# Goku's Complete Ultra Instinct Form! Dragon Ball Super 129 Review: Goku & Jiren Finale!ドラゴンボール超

So I don't know why I expected the new form, the new transformation to happen in the episode a lot sooner than it actually ended up happening, or that it actually ended up appearing. I thought for sure we were going to get it after the midpoint break of the episode,
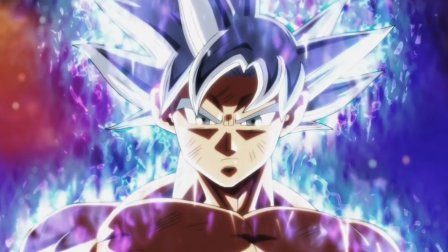(0:13)
but instead we get Mastered Ultra Instinct as sort of like the cliffhanger of the episode, the finale,
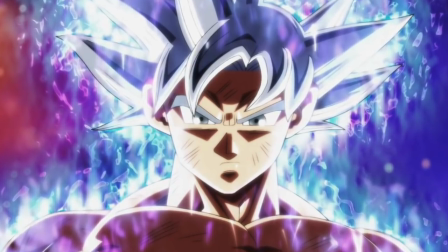(0:19)
the final part, the ending of the episode leading on to the next episode. And it could be due to the level of anticipation and excitement for wanting to see this new form in action, where in which sometimes when you get too excited over something, you tend to grow impatient, because I definitely caught myself feeling impatient, especially after that midpoint break. I was like, okay, where's the new form? Where is it? Like, hello? And then I remembered that when Goku went Ultra Instinct for the first time, we didn't just get one episode. It was actually like a two-parter. It was like a two-episode event, where in which we had the lead into the transformation, the actual transformation itself, and then we got to see the form in action. So I think maybe this new Mastered Ultra Instinct form could have benefited from a two-part episode event, just like the first time that Goku went Ultra Instinct.
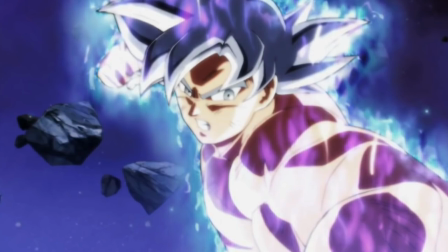(1:10)
Because the preview we got for 130 looked freaking beastly, and we're gonna have to wait an extra week to get that.
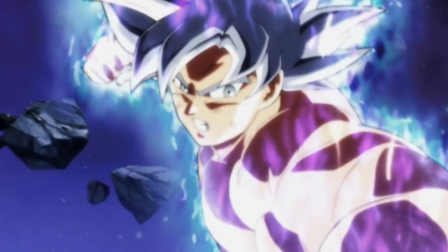(1:16)
So I think splitting this one up was a mistake. Hopefully I'm wrong, but I just, right now, it honestly feels like it's just like ruining the momentum.
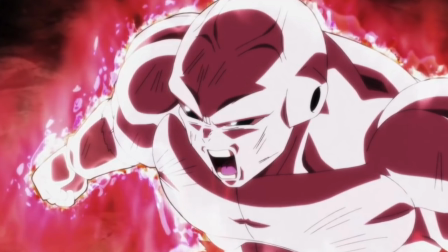(1:25)
So I definitely wish that we could have gotten both episodes back to back, but maybe that's just me being greedy.
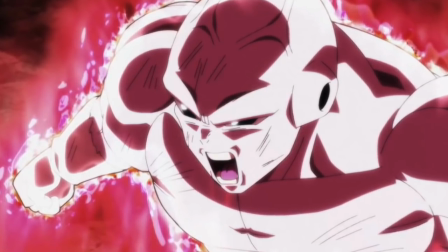(1:30)
Because I mean, look at Jiren. His composure as a character has been completely thrown out the window.
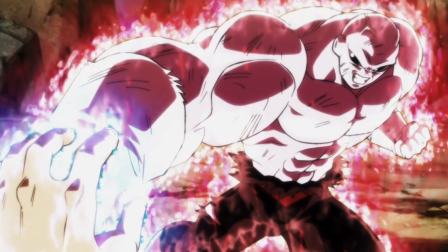(1:34)
I mean, look at the intensity. He has this brand new aura surrounding his outline.
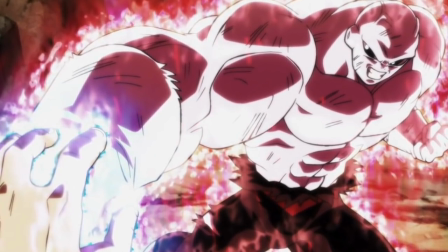(1:39)
So he's obviously doing something else to match Goku's intensity. Like, even with Goku completing Ultra Instinct, Jiren is still capable of holding his own.
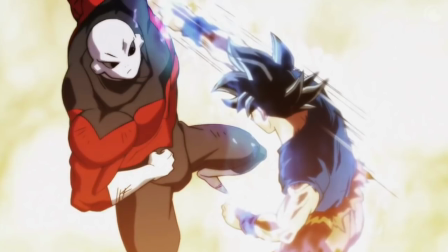(1:48)
The main thing, though, before I get to the things that I actually appreciated and liked about the episode, I do have to say that there was a lot of reused animation.
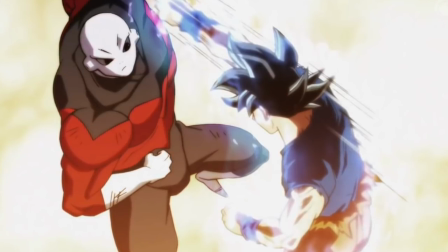(1:57)
Just super, super lazy reused animation. You have this shot right here.
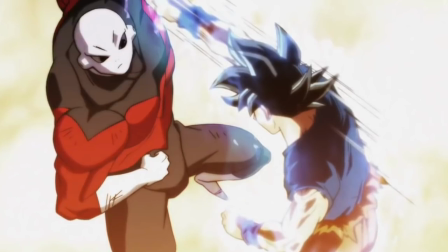(2:02)
If it looks familiar, which it should, it's because it's from the opening.
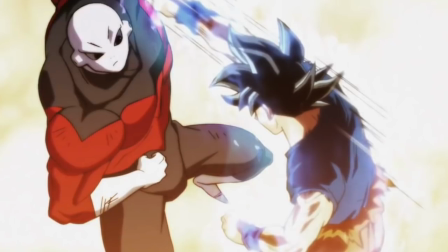(2:06)
I mean, literally, just how lazy can you get reusing opening animations in this sequence?
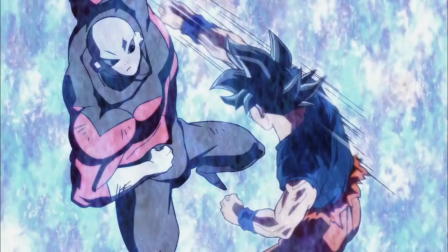(2:12)
Like, and they reused it twice, and the thing is, like,
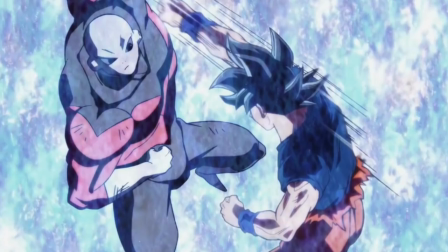(2:16)
Whis had a very good speech describing Goku's process,
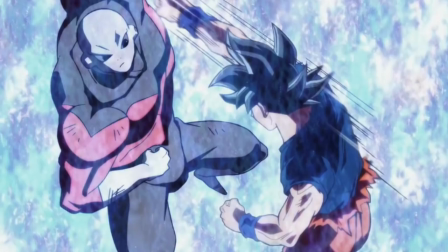(2:21)
and it was so distracting the first time I watched the episode because of the reused animation.
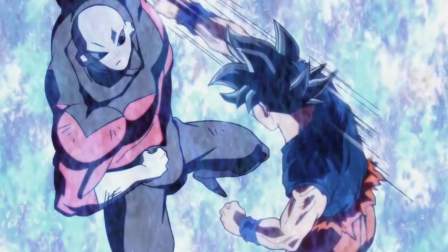(2:26)
It's like, I'm sorry, Whis, I can't pay attention.
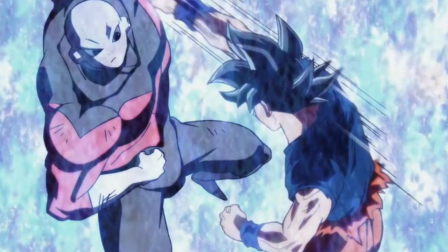(2:28)
This reused, rehashed, lazy animation is getting in the way of me appreciating your words, your speech.
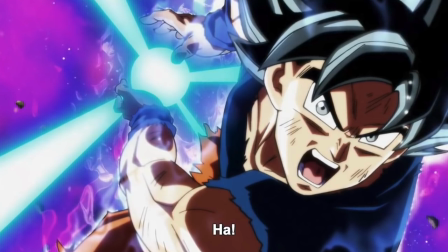(2:35)
This shot again of Goku with the Kamehameha is a complete copy and paste, a straight up plagiarism from the Kefla episode.
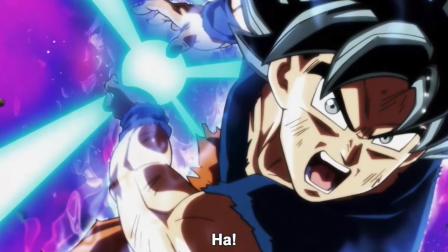(2:42)
If you don't believe me, go rewatch that episode where Goku plugs that Kamehameha on Kefla's face to push her out of bounds.
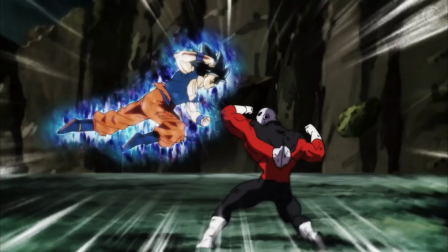(2:48)
It's the exact same animation. And to keep it fair, there were some solid amount of good things in this episode.
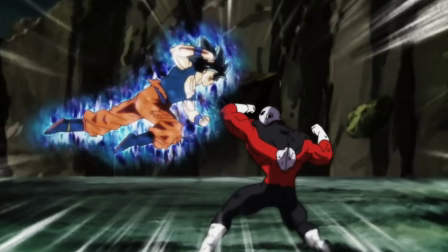(2:54)
I remember, like, one of the opening shots is like this camera motion where it zooms in to Jiren and Goku.
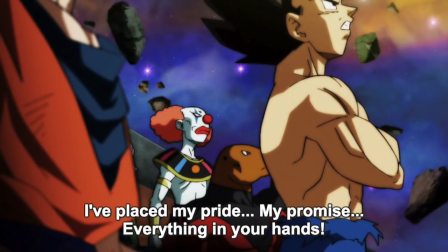(3:01)
So just kind of like, you feel like you're just entering the battle. I thought the use of Vegeta as a source of motivation for Goku in this episode worked very, very well.
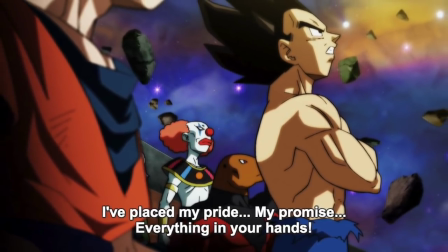(3:09)
I mean, look at what he says. He says, I've placed my pride, my promise, everything in your hands.
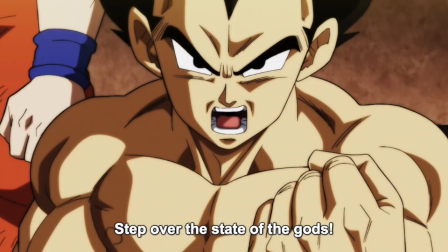(3:14)
He says, step over the state of the gods, which is another way of saying surpass, just surpass the level of a god of destruction.
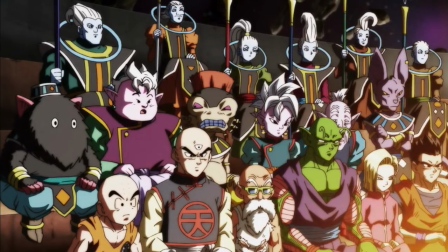(3:20)
Leave that in the dust, Goku. And his statement actually works very well with some activity that's going on in the bleachers, in the stands,
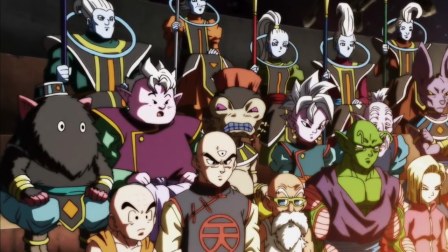(3:29)
because if you take a look at this shot right here, these two gods, I think their names are Orok and Iwan or Iwan,
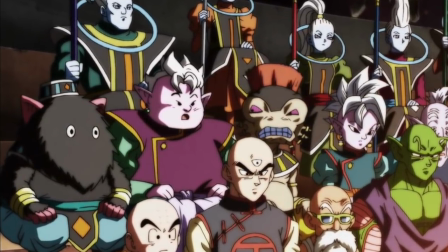(3:35)
whatever. They're gods from universes that were exempt from the tournament, that didn't participate, but they're giving each other a look.
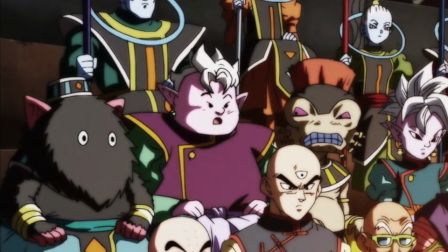(3:41)
It's a very brief look. You might want to go back and check that out, but it's kind of like, what's going on here? Is this what we know?
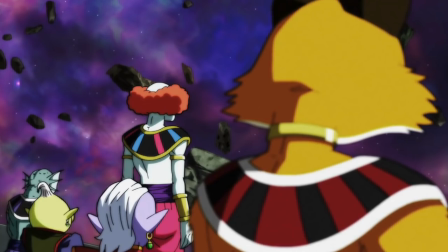(3:48)
Is this the thing? To the point where by the end, the gods of destruction are just like, screw it, let's stand up.
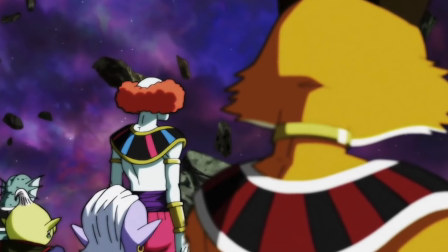(3:53)
We have to get a better look at this. What is going on? And they just stand up. So I thought that was a very nice touch. Again, I was really surprised about how we got some pretty good exposition from a lot of people in the bleachers. So I'm just going to go down that list.